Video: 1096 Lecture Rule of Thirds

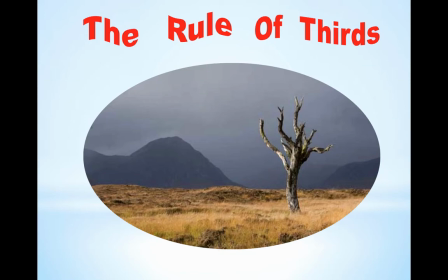0:00 Out of the many facets that make this photograph arresting to the eye, one of the most startling is its use of the rule of thirds. The tree branches in the upper right third of the shot might be dead, but lit against the dark, forbidding mountain across from it receding in the upper left third, it looks singularly noble.
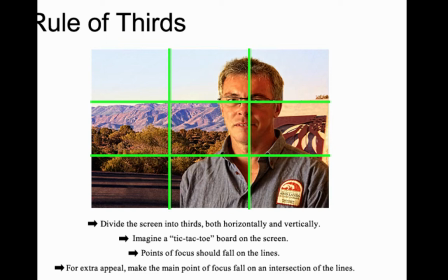0:18 So this is the rule of thirds. Divide the screen into thirds both horizontally and vertically. Imagine a tic-tac-toe board on the screen. Points of focus should fall on the lines. For extra appeal, make the main point of focus fall on an intersection of the lines.
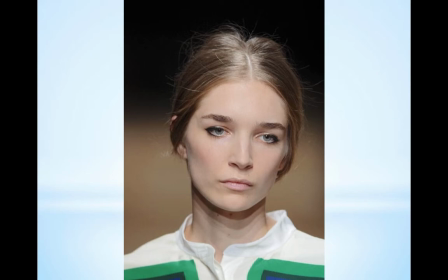0:36 When we talk about the rule of thirds, we're trying to come up with a formula that keeps our gaze from being inattentive.
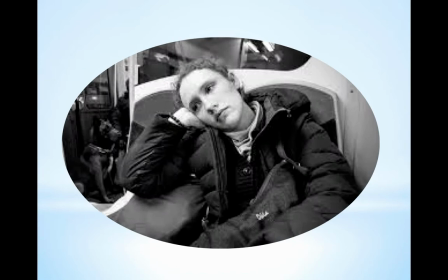0:42 To place the object of our interest exactly in the middle of our frame lulls the mind like anything that is perfectly aligned. Such numbing tranquility is a pitfall we want to avoid.
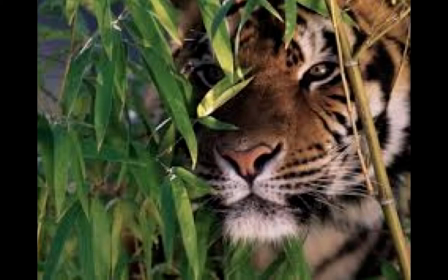0:53 Our vision, probably as an evolutionary tool for survival, responds to incongruity. Anything a little bit off or out of kilter alerts our eye. Whereas if it's smack in the center, it's already probably too late.
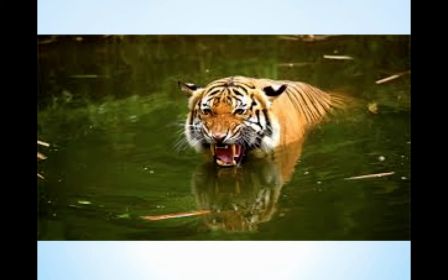1:07 I was in Alaska last summer walking up a road, keeping my eyes open for wildlife ahead of me.
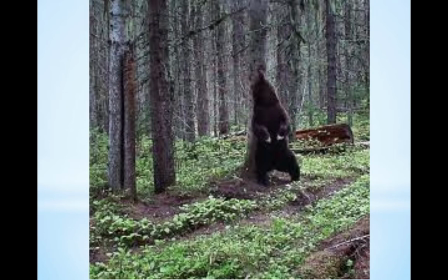1:12 But it was the grizzly bear off to the side of the road, scratching his back in the upper third, that quickly caught my gaze.
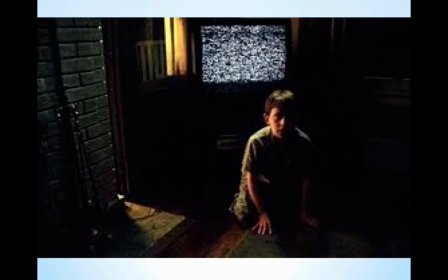1:20 To keep our mind engaged in a movie, we want to promote active anticipation, so we don't want to get stuck in the middle of the frame.
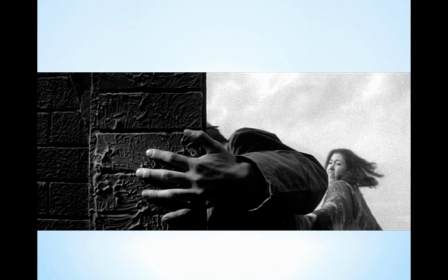1:27 We want to not only look at, we want to look forward. We don't call it a moving picture for nothing.
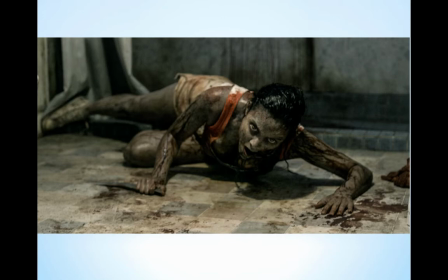1:34 In this scene out of a horror movie, in the upper left third, we anticipate the villain. In the upper right third, we anticipate the escape. So it's nothing but a composed frame of action.
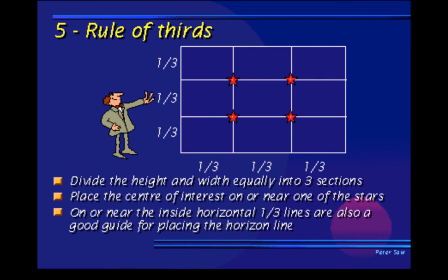1:47 So to reiterate, rule of thirds, divide the height and width equally into 3 sections. Place the center of interest on or near one of the stars. On or near the inside horizontal third lines are also a good guide for placing the horizon line,
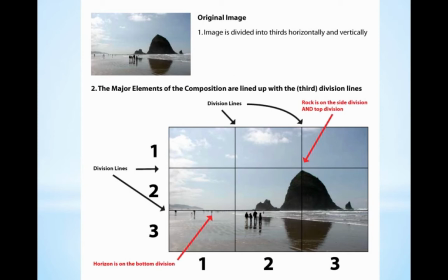2:01 as we see in this picture here. The image is divided into thirds horizontally and vertically.
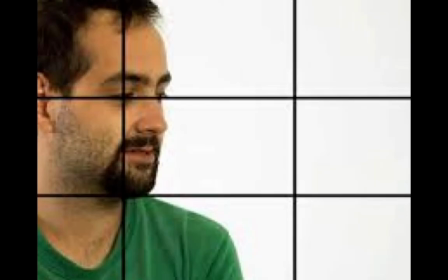2:11 When we have people talking and we want a match cut, usually it's good if we have a person on the left talking in the upper third with the eye line to match with somebody on the right
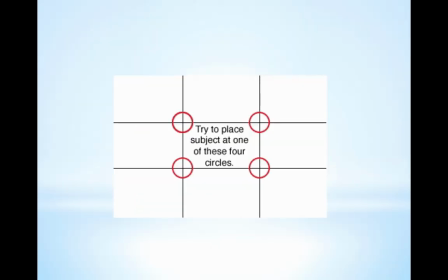2:22 upper third eye line. So we want to try to place our subject in one of these 4 circles. Another way of looking at this divided frame is to remind yourself to avoid placing your main object of interest in the center of the middle row of squares, or to the outer edges of the 2 side rows of squares.
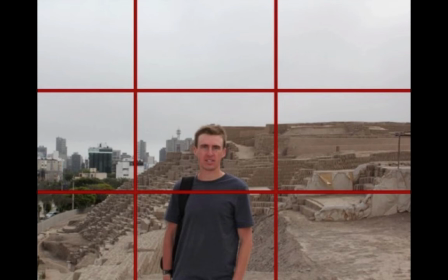2:42 The former mistake, featuring your main object in the center of the frame, reduces the contrast with the background and flattens your picture.
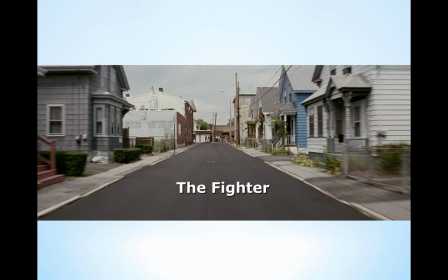2:49 The latter mistake, pushing your object to the sides of the frame, imagine them on the sidewalks in front of these houses, features more of the foreground or the background, making it hard to pay attention to what you want the audience to see.
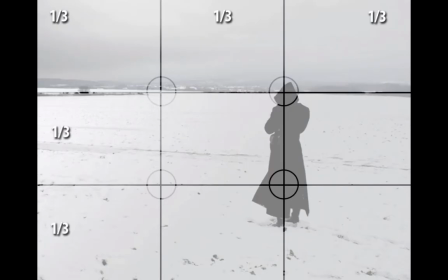Here, using the rule of thirds, we found that our subject is in the right place to give us depth to the shot. And that's what we want in a movie. We don't want it to be flat. We want to get any excuse we can find to add depth.
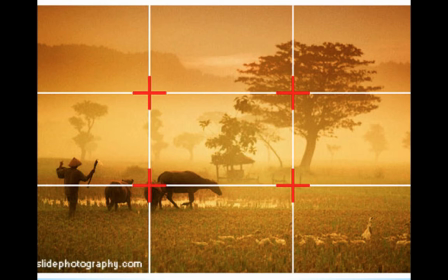3:21 So I'm going to scroll through a number of shots here showing really good examples of the use of rule of thirds.
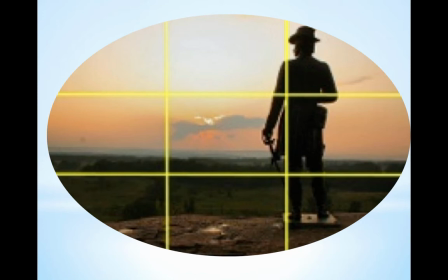3:27 I put this statue here because if you're ever going to shoot statues, or actors who are seemingly like a statue, you need to get a little angle on them so we just don't get the back of their head.
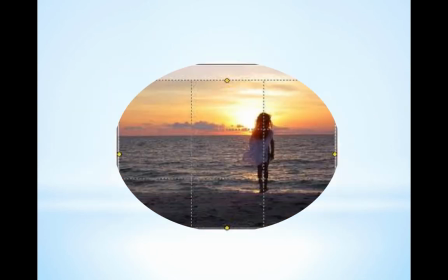3:39 Here's a nice balance between fire and ocean. Here's a classic vacation scene, but well done.
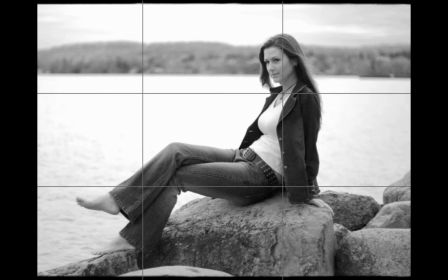3:48 And here's a wonderful use of thirds where we get her upper part and her lower part both giving us a diagonal in the rule of thirds so that it's a nice spread across the frame.
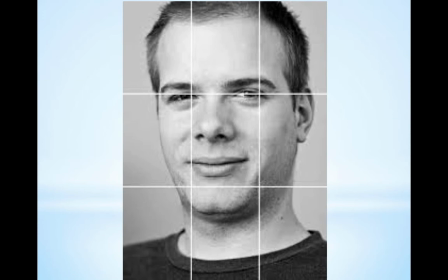4:04 And here's something you want to alert us to.
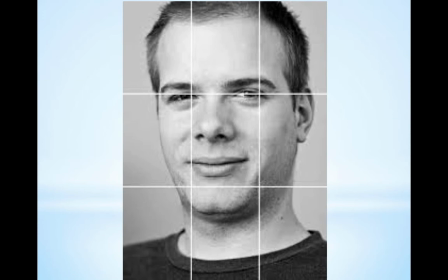4:07 We think, okay, I can't put something in the center of the frame. Here's a face right in the middle. But the point is, we always use eyes as a point of interest. So here, his eyes take up the third points in the frame.
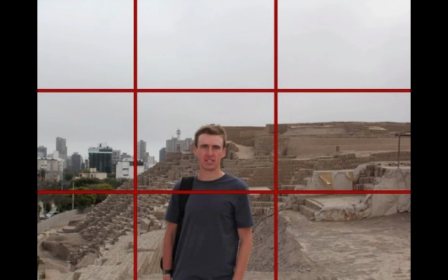4:24 Unlike this gentleman, who has way too much headroom, this gentleman has the right amount of headroom.
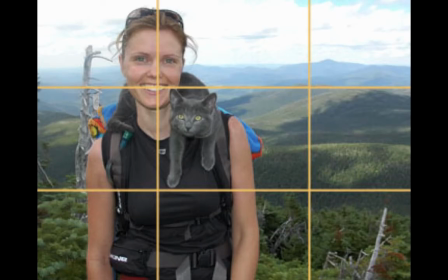4:31 And he also uses rule of thirds with his eyes, where he doesn't. Here, this is a good example of a use of rule of thirds where she's looking at us. We can see the background. See how it gives depth to the photo, that she doesn't dominate the whole picture but allows the mountains in the background to take place.
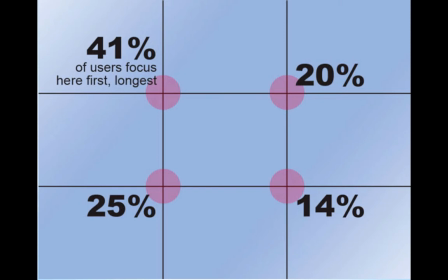4:49 So they've done studies, and I don't need to belabor these things, but if you want to get into the stats and you looked at that picture, they've done polls, and they found that 41% of the people looked in the obvious place.
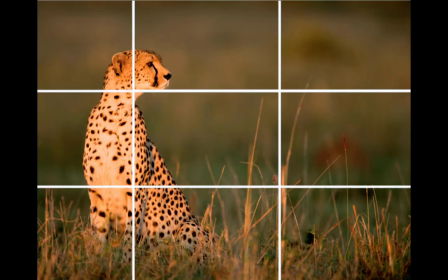5:05 But here, this is a nice use of rule of thirds, as well as that.
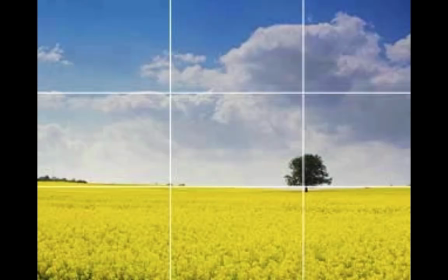5:10 Look at the balance between the bench and the tower. And here, simply the tree and the farm.
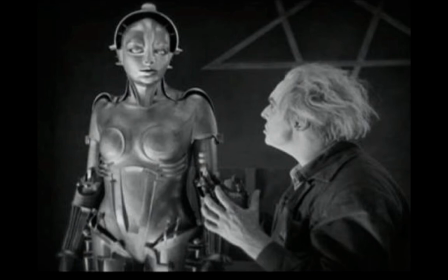5:18 If we look at movies, almost any movie you'll see, the cinematographer obeys the rule of thirds. Going back here to Metropolis, we can see an excellent use of rule of thirds here.
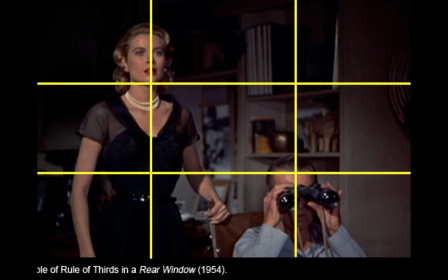5:29 And if we go and are looking at anything by Hitchcock, obviously here, the rule of thirds in the rear window is obvious. It's Grace Kelly and Stewart, each occupying focus as they look out the window.
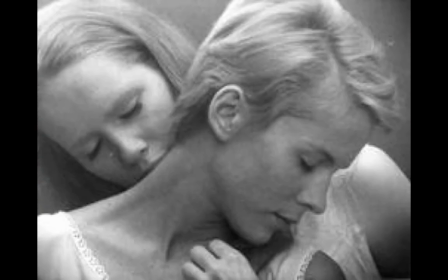5:42 And here with Bergman's persona, here's a very aesthetically balanced and yet startling use of the rule of thirds between Liv Ullmann and her partner.
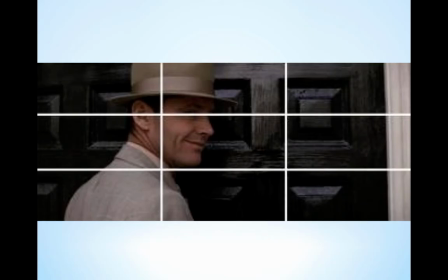5:57 And here, we'll look at Chinatown, for instance. Chinatown, of course, we've got Nicholson here and his rule of thirds being observed. But look at what he's doing. He's looking over his shoulder backwards. So we anticipate that what he's looking at will come from that other third of the frame.
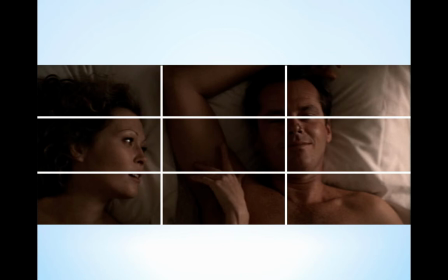6:16 And here, in bed, the balance of the frame, again, rule of thirds.
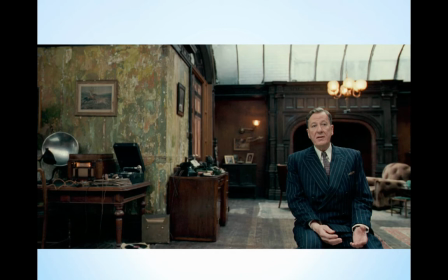6:23 And if you look at a recent Oscar award winning movie, The King's Speech, look at how this whole frame is balanced with the rule of thirds here. So that he's sitting and he's talking to us, but look at the depth we get in the background
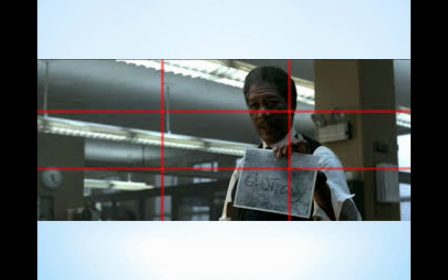6:42 because he's observing the rule of thirds. Here, Morgan Freeman looking off to the left, giving us the direction of the action off to the left so that we anticipate who he's waiting for.
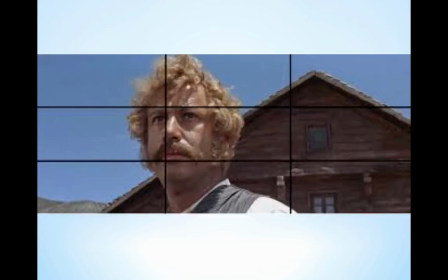6:57 Here, again, anticipation is the center of this scene.
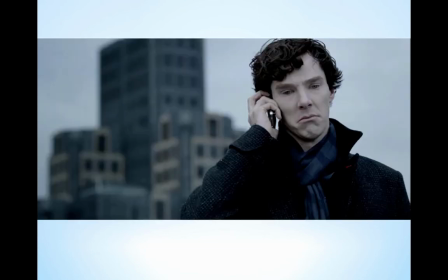7:03 And if we look at our Sherlock, we can always have this emblematic scene where he's talking, and in the background we have the city, the London setting, and he's, of course, prominent, but there's depth because of the city behind him.
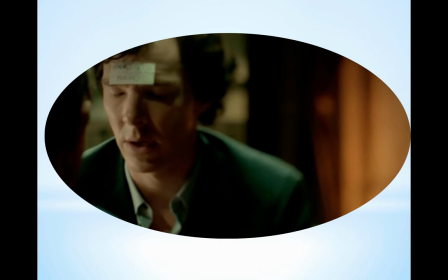7:21 And of course, even if he's, racking focus so that the background is blurred, we still get depth.
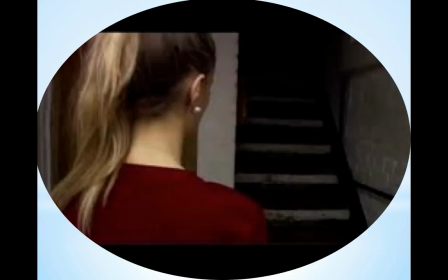7:29 Here is a good example of anticipating with the rule of thirds. She's obviously looking up at the dark stairway, anticipating, and that third where the dark stairway is, and that third where we imagine her eye lines is a nice way of us prefiguring what's going to happen.
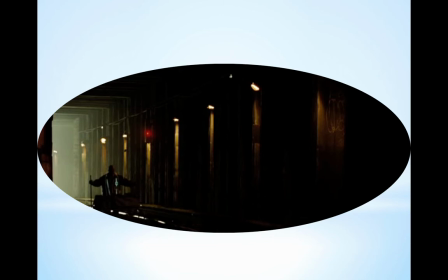7:49 And of course, here's a nice one, nice shot going down a tunnel. The rule of thirds draws us to the left,
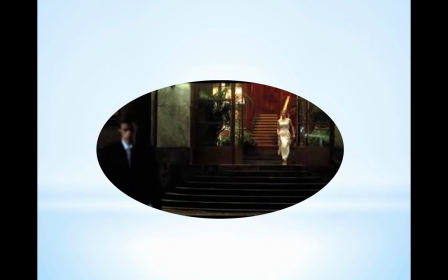7:59 as does this shot where the upper right third we are drawn to,
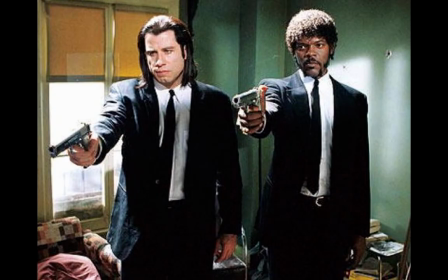8:05 but we're the one at the lower third that she's coming towards. Any classic movie, modern or old, is going to obey the rule of thirds.